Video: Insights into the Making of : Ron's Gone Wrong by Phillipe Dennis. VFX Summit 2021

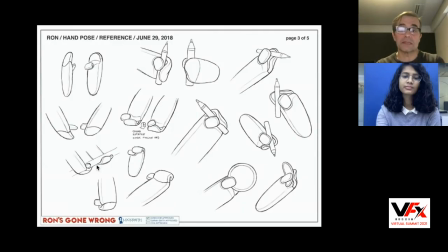24:05 the solution because he we wanted to make sure he kept in this simple design um so a lot of drawing and coming with the idea
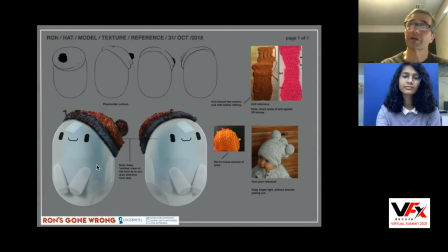24:13 and that's where we sort of ended up i mean that's where we ended up and you'll see more images and again the hat was really a great find uh because all of a sudden he looks like a little kid and he's not just a robot there's something more um more human and
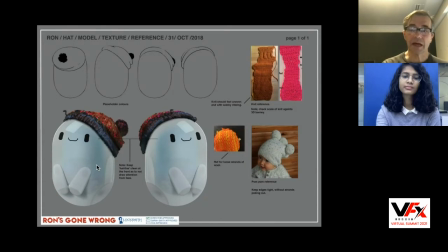24:29 organic about him which you know make him very endearing uh other thing we had to do with ron because he sampled we wanted to make sure he's still a
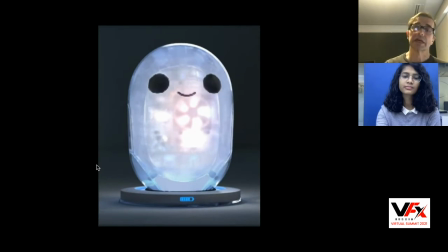24:38 piece of technology and those are early design uh done by till novak uh we really started actually before he was doing that before i started So he came on and off when we need his genius in terms of design.
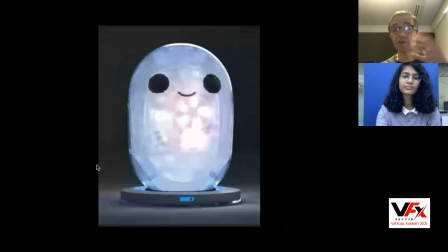24:55 And, you know, he put like a big piece of engineering. So that was what he sort of designed.
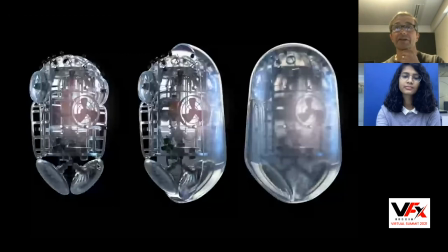25:01 Of course, we didn't end up with that because it's a little more like, you know, kind of Terry Gillian, Brazil type of design. And they wanted something much more simple. But the idea of having something behind was important.
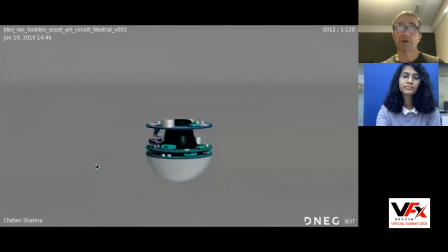25:17 and all the question was like how much do we see behind so we build it there was like tons of the production designer did so many versions on this but we wanted something simple so we kept it at the bottom for two reasons because
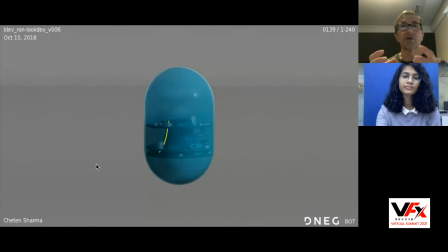25:30 we gave them a little bit of weight which was important by the shape and also because we wanted to keep the top of his of his face
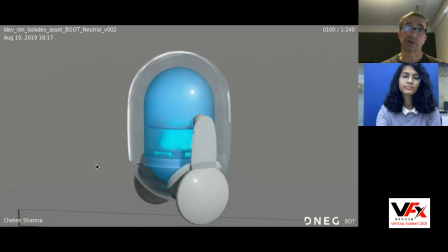25:40 clear enough so we could read his expression so you don't want to have too much business at the bottom.
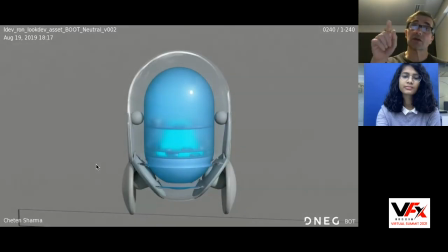25:45 That's the one build. There's a lot of mechanical, you know, you see sphere, all this stuff was rigged and was moving with the arm. That's what kind of sphere magnet was turning and actually making the butt work.
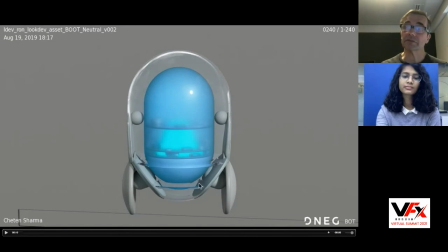26:00 Same for the bottom, you know, all these legs and all the system, it's actually mechanically sort of working. It was rigged, so it was believable and tangible.
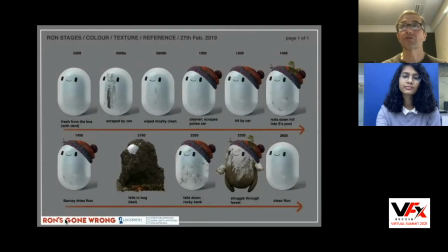26:14 And then you have the, you know, the journey of Ron toward the movie was like stuff fairly new, except for his little crack on the left, but then he goes under a truck and he goes in the forest,
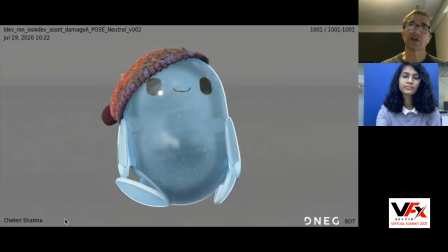26:25 gets mud and so on. So he has a few versions. That's run a little bit up already.
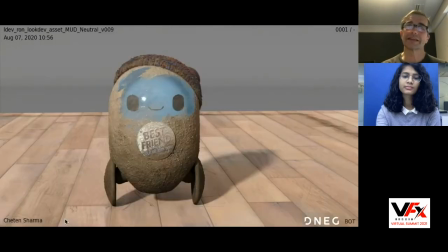26:31 He's been through a few things. And then that's run after he falls in the mud. And just for a kick, we, you know, he ended up with a lot of mud because he falls in the mud.
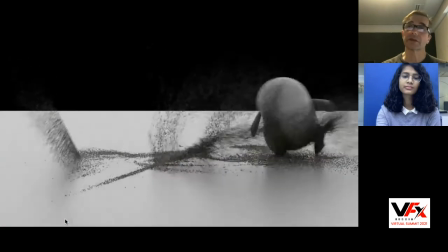26:43 But we also did some tests, which I love doing this kind of thing because we're actually using it on one of the projects I'm working on.
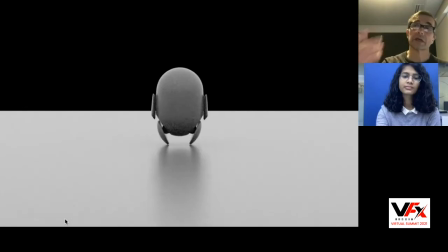26:51 Actually, FX run a simulation of mud,
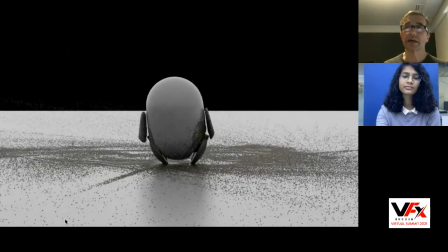26:54 so they could generate masks that could be used by surfacing and do the texture.
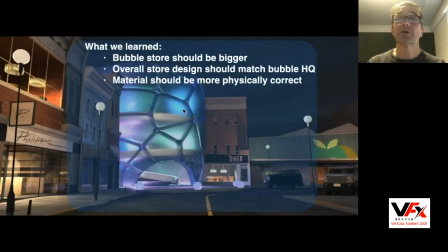27:01 We did all the... All right, so what we learned about that project, what the robot search should be bigger. when did i get can you tell me where i got disconnected when the last time you saw me
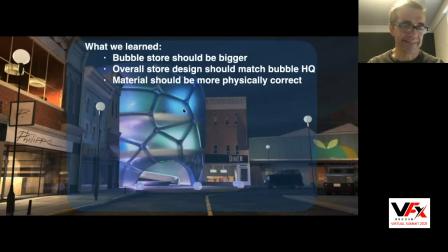um so bubble search should be bigger the overall store design should match bubble hq and material should be more physically correct
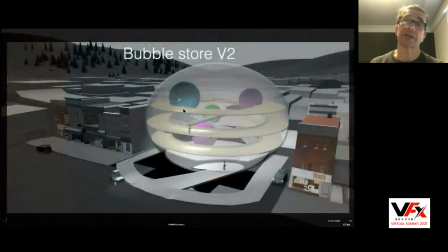27:31 okay i try to keep up and then we came up with that design which was much more monumental, that was, you know, center in the, in the, in the big plaza of Nonsuch, Nonsuch is the town, right, of Barney,
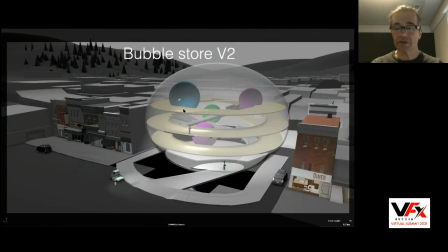27:49 Leaves and Grubb, and then we started to look at and shoot in a different point of view,
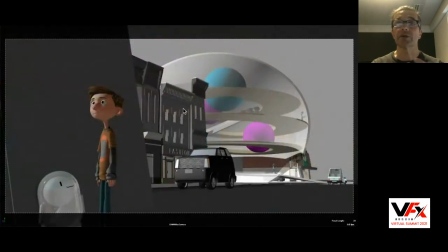27:56 just to check, again, story point, those story points were there, they changed a little bit after,
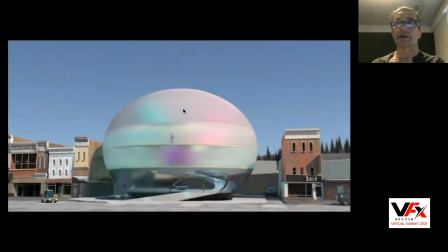28:01 just to see where it was, and, and then we started to put materials and see how it was living. So that was, you know, the director felt much better about it. Since after that, they made all the change.